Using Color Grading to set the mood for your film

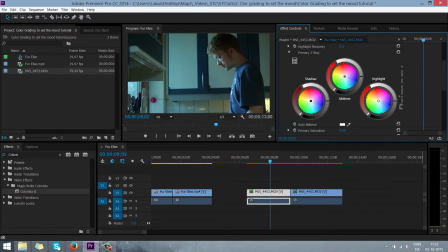[4:08]
There's this auto balance button here, and it's set to white right now. Now you can use it to change the white balance of an image just by taking the color picker and clicking what should be white. In this case I know that the walls should be white, but they are bluey, greeny-ish.
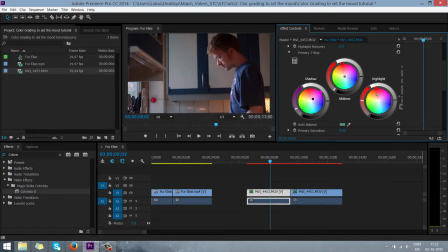[4:28]
So I'm going to click that, and we get a lot warmer picture already. But that's what we want to start with, that's what we want to work from.
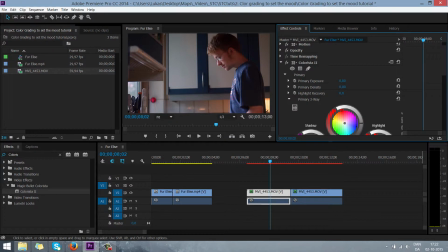[4:35]
I'm just going to copy this. No, actually I'm just going to jump over into this, the clip that we want to be the clip we want to be dark, and I'm going to go down here and do the same.
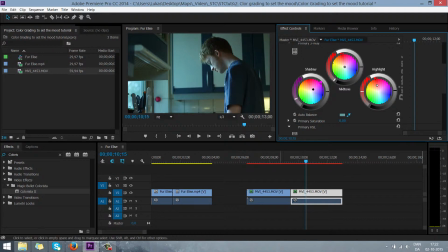[4:47]
Just over here. So we have 2 identical clips to start from.
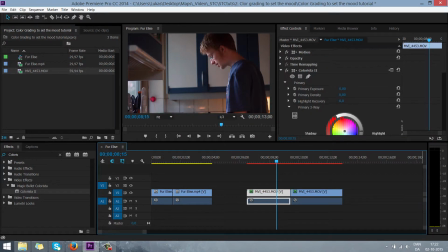[4:50]
So in the warm one, I'm going to close the primary because we don't need that anymore, and go down to the secondary.
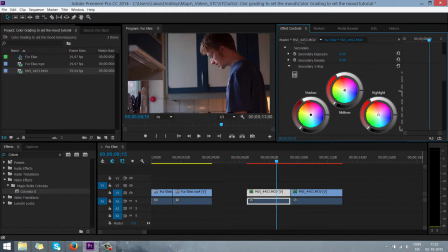[4:56]
And right now the clip is very red-ish, but warm colors are often those that it gets warmer if you do it orangey. So we're going to take the midtones and the little dot in the middle of the color wheel,
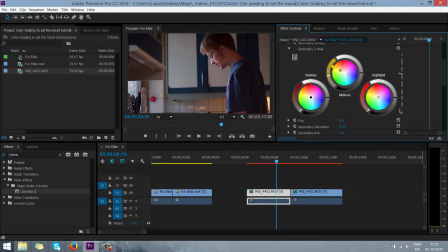[5:13]
we're going to just drag it over into something more yellowish here, around here. And already you can see it's nice and warm. Like if we disable and re-enable, and disable and enable, it's very warm, it's very nice.
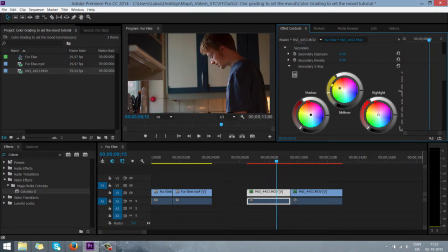[5:30]
This might be a summer day or something. I'm just going to add a little bit of contrast, not that much. Turn down the contrast, turn up the midtones, just to make it lighter and warmer. And already this is looking like something out of a fairy tale. And then of course you can do it less.
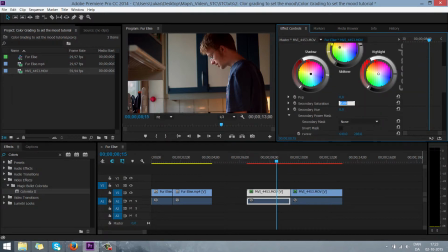[5:47]
Like we could pull some saturation, say negative 20. Just pull a little saturation out of it so it's not obvious. And that's a very quick way to do it.
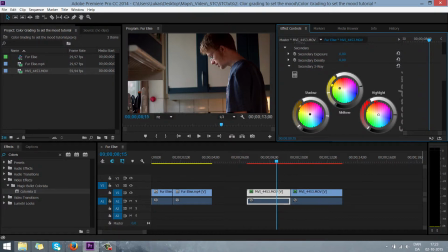[5:58]
And I just use the midtones here because the shadows, if you begin doing those, it gives it a look. It looks like old time movies and such. That's fine, but that's not what we want.
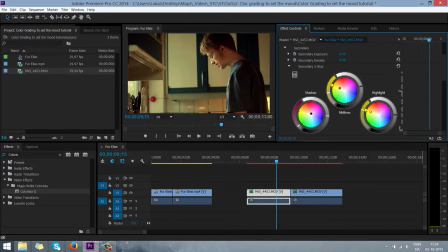[6:11]
And if you begin to change the highlights, we get some very blown out lights, and that's also a look. I mean, you could definitely use this for a film. I just rather not, unless I have a purpose with it.
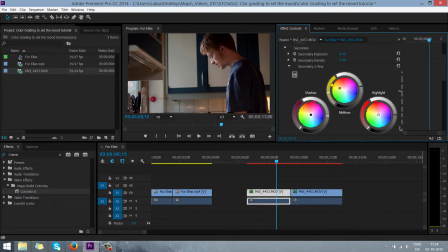[6:26]
So this is the warm one. Yes, I'm just gonna put a little bit over here. There. This is the warm one. For now, I'm happy with it. Let's move over to the one we want to be dark.
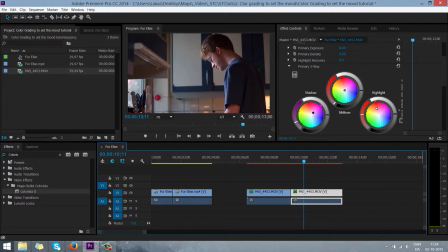[6:41]
And this one has the same color balance, the same white balance as this clip, but we're going to take it in a completely different direction. So close the primary, open the secondary, and again in the midtones panel, that's where I do most of my mood setting, so to speak.
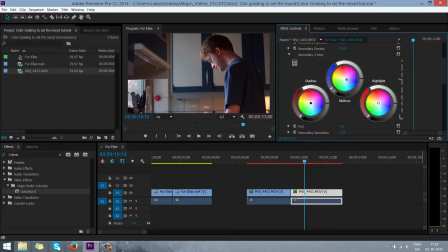[6:58]
So we're going to take the little dot again and pull it the other way, into the blue, into the cold. And now we can see it actually begins to be a little bit, what do you call it, purple.
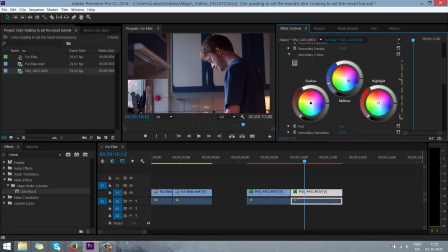[7:13]
So I'm just going to pull it down, pull it away from the purple part of the color wheel. Down here, down to the turquoise, however you say it. And now we've got something that's really dark, looking like a winter day, for example.
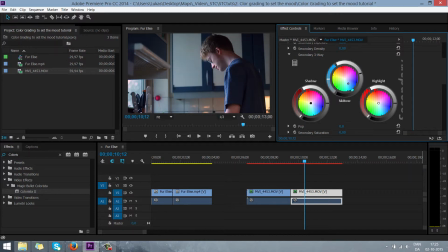[7:29]
And if we want it to look more like a winter day, we just turn up the, because there's a lot of light on a winter day. So the highlights and the midtones, turn those up and just a little bit down. And now it looks like a very bright winter day.
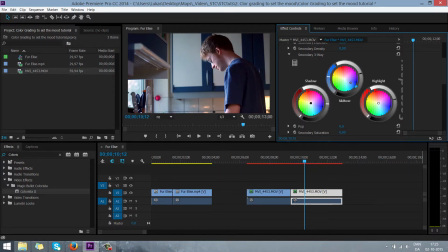[7:45]
But you can also take it down to the darker, more powerful blues. This might be a bit much. Just to set a cold and not nice mood.
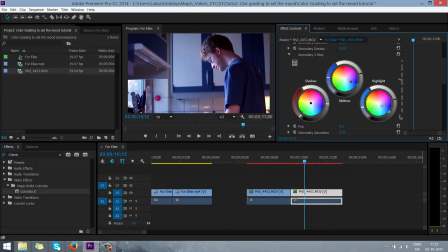[8:01]
And I'm gonna pull the highlights down a bit as well, because the highlights were those that became purple. We don't want that. And so you can see really fast two very different looks.